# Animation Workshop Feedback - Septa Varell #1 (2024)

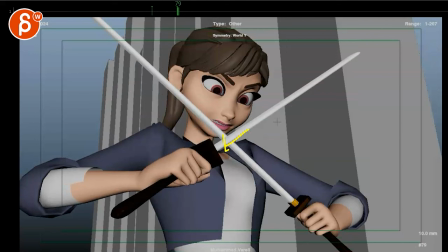[3:47]
i don't see anything right i'm not missing anything so this feels more like she must that blocked something and is this a continuous like a laser blast is this couple hits here
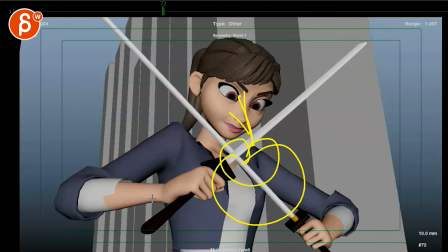[3:55]
this coming out of nowhere and her specifically looking here with nothing being here that's a bit confusing and
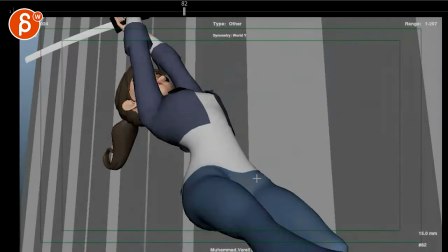[4:04]
she is like if this is this to me feels like
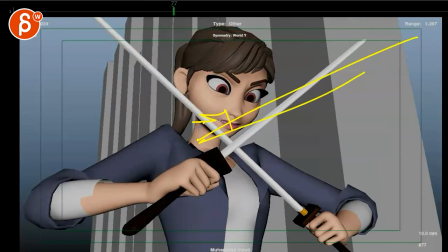[4:10]
some blast is hitting her and she's blocking it and then right before here
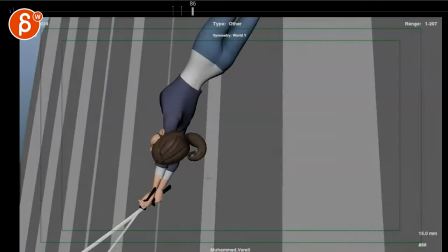[4:16]
that's like the blast explosion that throws her back this doesn't feel like
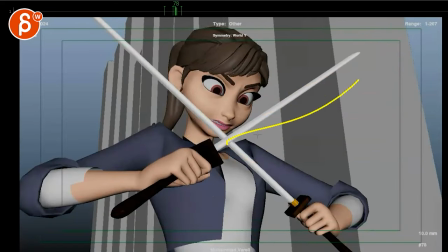[4:22]
she blocked something once or even if it's continuous and then she is jumping because there's no compression as a patient push off extension this just she suddenly
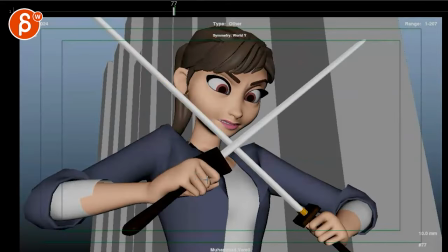[4:33]
pops back and again i'm checking i don't see anything in a previous conversation either
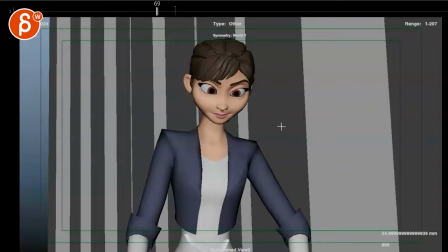[4:38]
maybe i missed something but that's what I would add here is like something's happening here and then
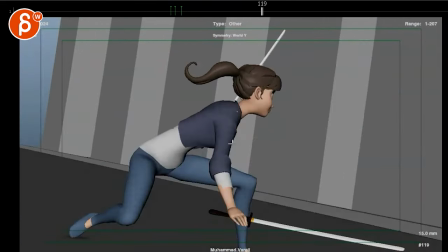[4:43]
flash that pushes her back but the rest is cool I
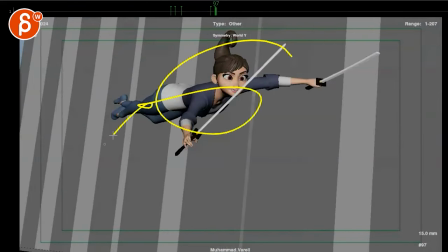[4:49]
like that we have this that she is looking it's not just I'm you know bouncing around I am now looking at what was hitting and threatening
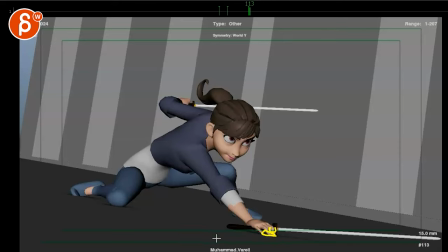[4:56]
me I do like that the fingers are actually flat here she just holds it here get some nice sparks here and then it looks like she has
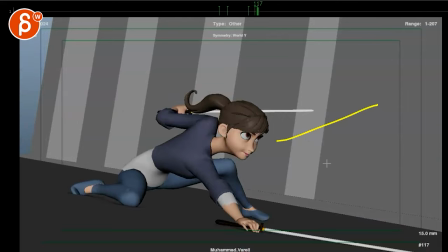[5:04]
a very deliberate look over there something that follows her maybe it's stuff could hit her here
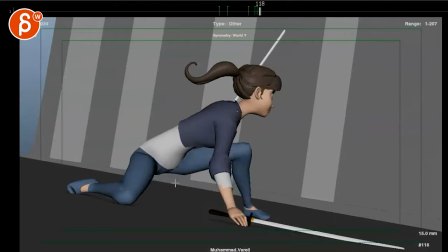[5:09]
then again watch out we are she has a push-off here
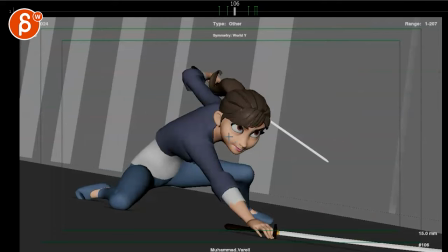[5:15]
maybe could be a moment of staying maybe up here longer
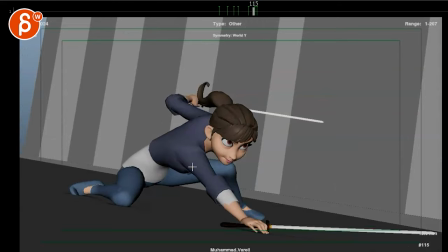[5:21]
and then waiting before you compress here and use that as the push-off meaning
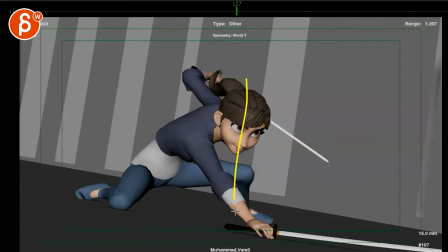[5:28]
that you're here and then we see a distinct down and up again anticipation so this just doesn't come out of nowhere
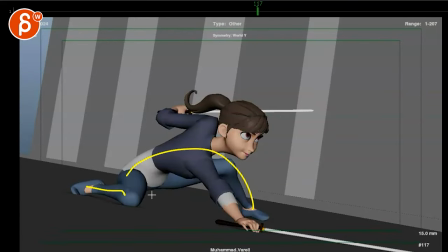[5:34]
I mean she just she's fully bent over like how is she she She would have to push the knee down. She's already extended here. She can't really push off with the arm. This is really, you know, further out.
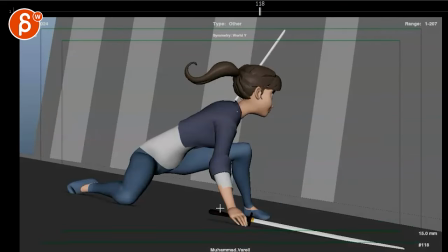[5:45]
Like how can she propel herself up like that?
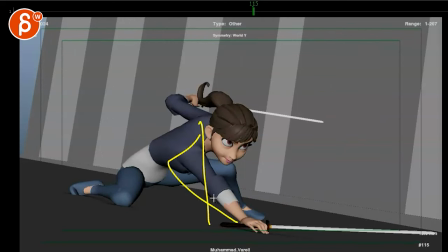[5:49]
So I think having a moment of going down, that bends the arm and then straightens the arm again that pushes her off into this and then the legs help to do that.
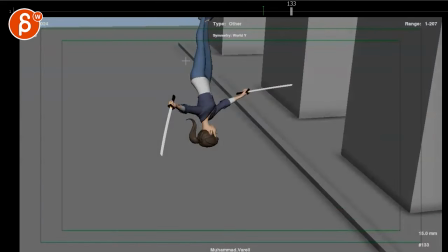[5:58]
I think it's going to make the mechanics just a bit more connected. On something like this, I would add just as a temp visual in my Austin perspective here,
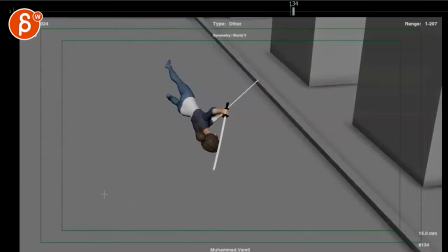[6:06]
I would add a grid ever so slightly so that once we're here where there's nothing
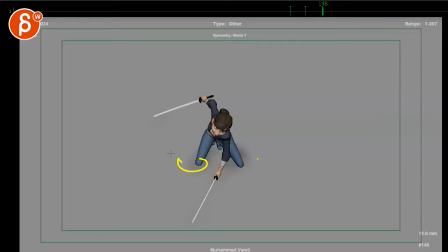[6:12]
visible we can understand what is going on there's a lot of popping here with your shadows and I'm curious if there's
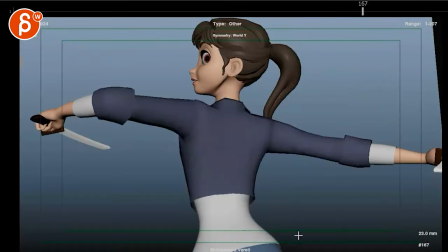[6:18]
anything else that continues in terms of a camera move and then she has the push off
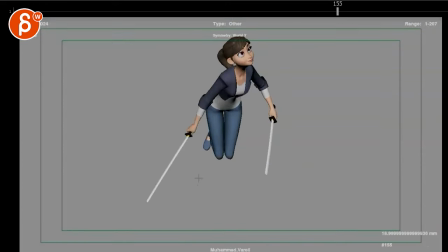[6:24]
and this is tricky too because this feels like well is she jumping or is this the camera and I see is that the FOV so you have an FOV change then because this feels like she's jumping but we don't have full extension on the legs
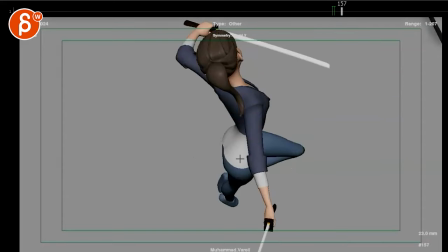[6:39]
so we don't quite understand what is what camera or there's no one's going to see this once you just have the finished product so be
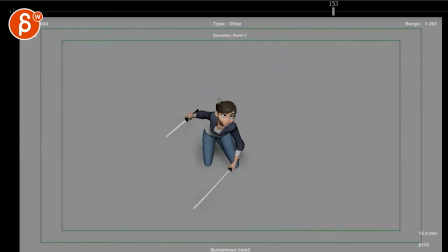[6:47]
mindful of of making the audience understand what is a voluntary move her pushing full extension legs
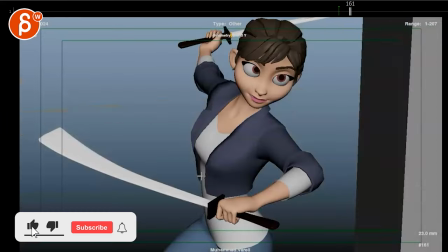[6:55]
you know for push off or uh is this a camera move and
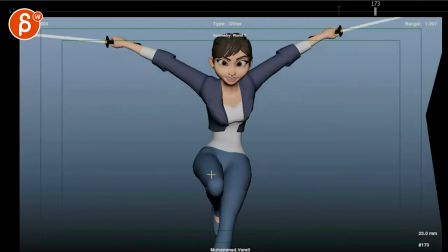[7:03]
then again this feels like this is all cool Like, I like the moves. I like the timing. She's a little cross-eyed here.
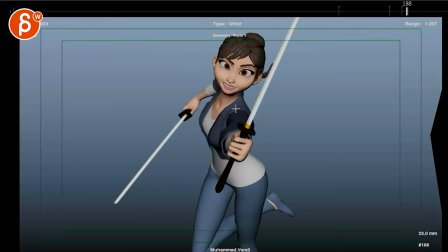[7:11]
But again, is she looking at something? Definitely cross-eyed. And now it's at camera.
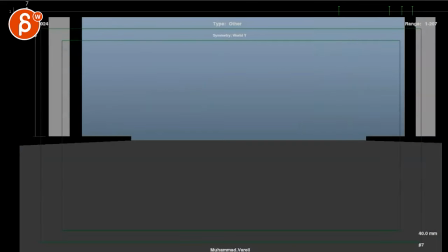[7:20]
So, you know, it's kind of like... Not that I can't, I don't know if that's a massive shock kill. This is for me like a pet peeve thing.
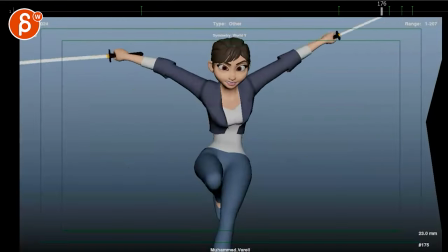[7:26]
Like, we are establishing that she's looking somewhere else. So, this is the world. And now suddenly we are POV type of thing of...
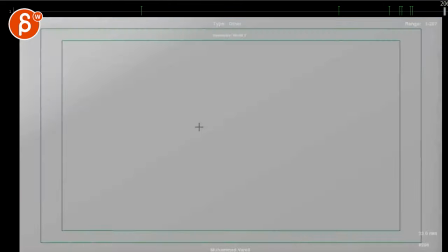[7:33]
Like, I'm the attacker? or is it like a thing of to camera and then trailer name, you know, like title name after trailer type of thing?
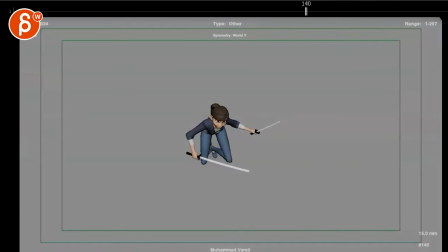[7:40]
I don't know because I don't see any clarification in your email. So I'm just kind of looking at it the way it is.
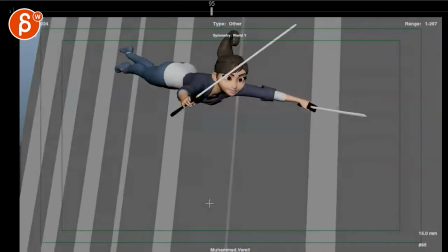[7:47]
But yeah, that's kind of that. I'm not super worried about the animation.
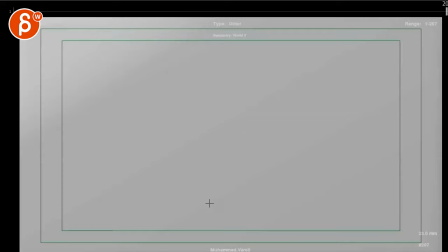[7:53]
I think it's already cool. There's good timing in this.